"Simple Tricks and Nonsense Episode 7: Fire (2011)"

the abundance of fire stock footage available, many people may think that all you need to do is take fire element A and slap it on top of live action footage B in your Mickey Mouse editing program. Now that may be fine if all you've got is a shot of a black soundstage, but for practical purposes, you're going to need a lot more effort to get a realistic fire composite.
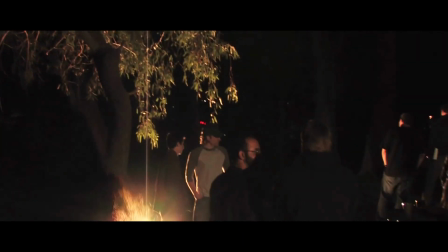0:31 In this scene from our buddy comedy Who Stole the Electric Car, we have campfires as the only source of illumination in the scene.
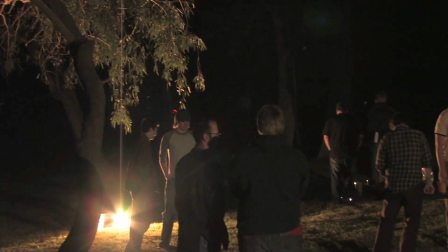0:38 When we shot this, we put lights sitting on the ground where the fire would be. This gives us a large flare which hides the light itself.
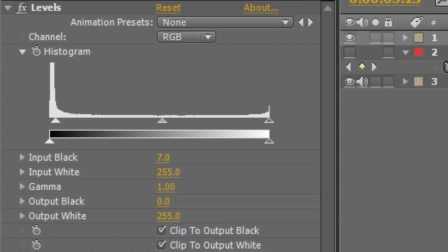0:46 Now we can take our stock footage, make sure the background is really black by using levels, and mask out any hard edges. Then we motion track it and screen the fire on top. There are various crazy ways to rig things on set to get a firelight effect. A lot of time is usually wasted, and the effect doesn't really look great anyway.
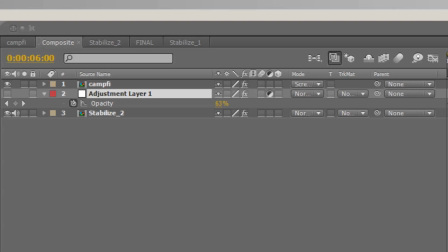1:06 Basically, all we need is a flicker. We can create an adjustment layer with a levels effect that makes the image brighter.
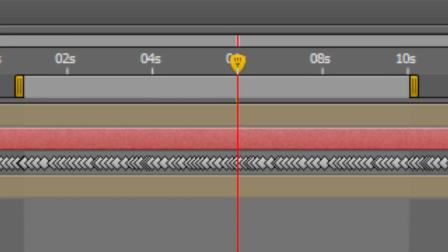1:12 Now we just wiggle the opacity to make it flicker. Each frame has a random opacity between 0 and 100.
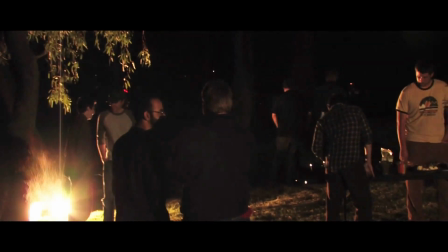1:18 You can make the flicker less by either doing less with levels or not having as large an opacity range. Here's a simple trick that you can do on set for close-ups. If you just have someone holding a light and moving it in a small radius like this, then you're going to get the shadows changing perspective.
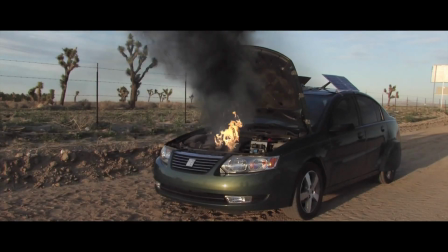1:36 Another scene from the film has a small fire under the hood of a car during the day.
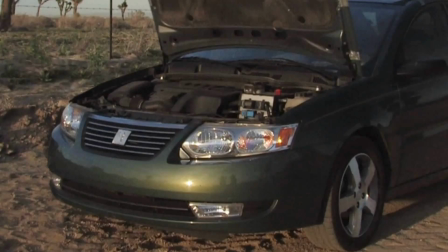1:41 Because the inside of the car is black and the shot is wide, this is a very simple fire composite. We have our main piece of stock footage, which has a bit of reflection on the floor. This gets screened on top.
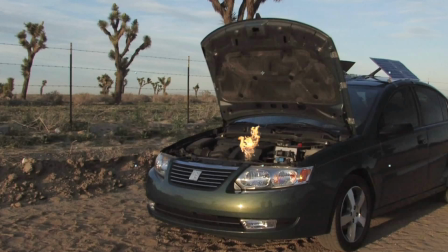1:52 We take that same footage and move it later for a second little burst of flame.
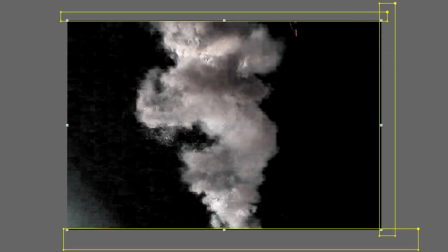1:57 We have more stock footage of a smoky burst against a blue sky. After this is keyed, we mask it out and multiply that under the fire.
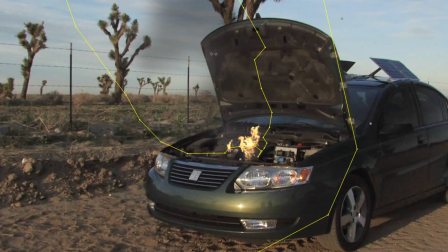2:05 Take a duplicate of that and blur it. Then put it at about 50% opacity underneath the unblurred layer.
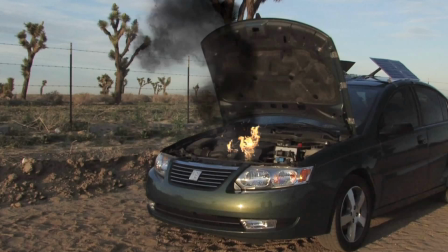2:11 This will fill out the smoke a bit more. We could still use more smoke, so here's another piece of stock footage that we can key and place under the other smoke.
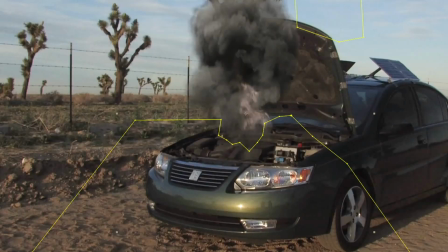2:19 We'll leave this blending mode on normal to differentiate from the other black smoke.
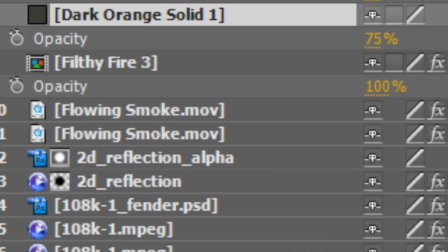2:23 To help blend, let's animate a solid over that sharp section there and put it on top of our gray smoke.
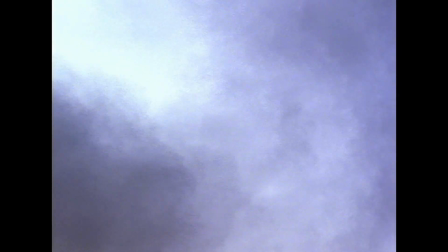2:30 To have the smoke affect the rest of the frame and help the composite, we'll add even more stock footage at around 70% opacity on multiply.
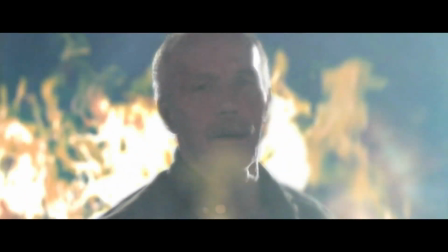2:38 Here's a scene from our sci-fi action film Omega 35 that shows the aftermath of an explosion. Looking through foreground fire on a long lens is a good way to make the actor really feel like he's in there.
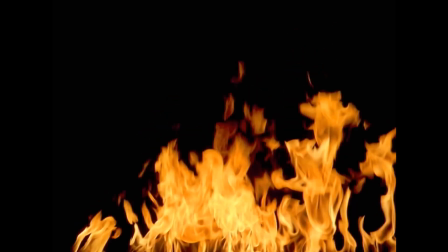2:50 It's all out of focus, which makes it easy. The background's just a bunch of layers of stock footage mushed together.
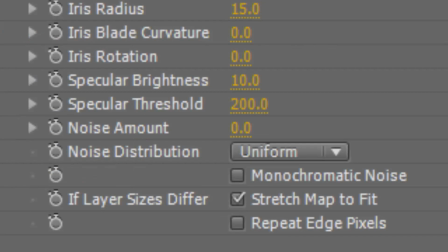2:55 It's dropped out of focus with a lens blur. Take down the specular threshold so that the bright parts of the fire become a sharp white.
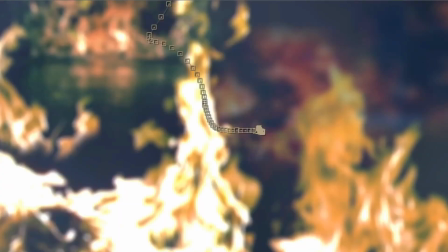3:02 The keyed footage goes on top of that, and the background is motion tracked. Then another layer of stock footage gets screened on top and motion tracked.
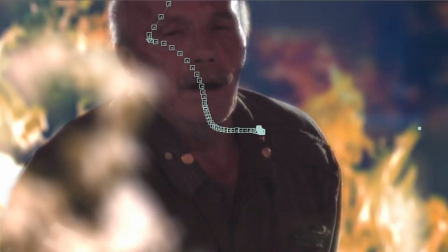3:10 The colors are adjusted and it's given a lens blur.
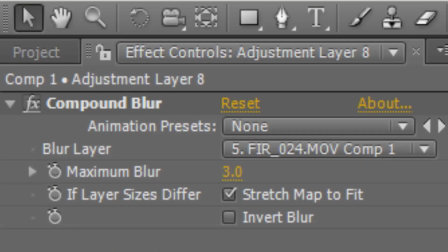3:12 Use another piece of fire stock footage for a compound blur on an adjustment layer below the foreground fire. Some screened fog helps to blend everything. Watch Omega 35 for plenty of fiery, explosive action. Or take a look at Who Stole the Electric Car for lots of talking and a little bit of fire.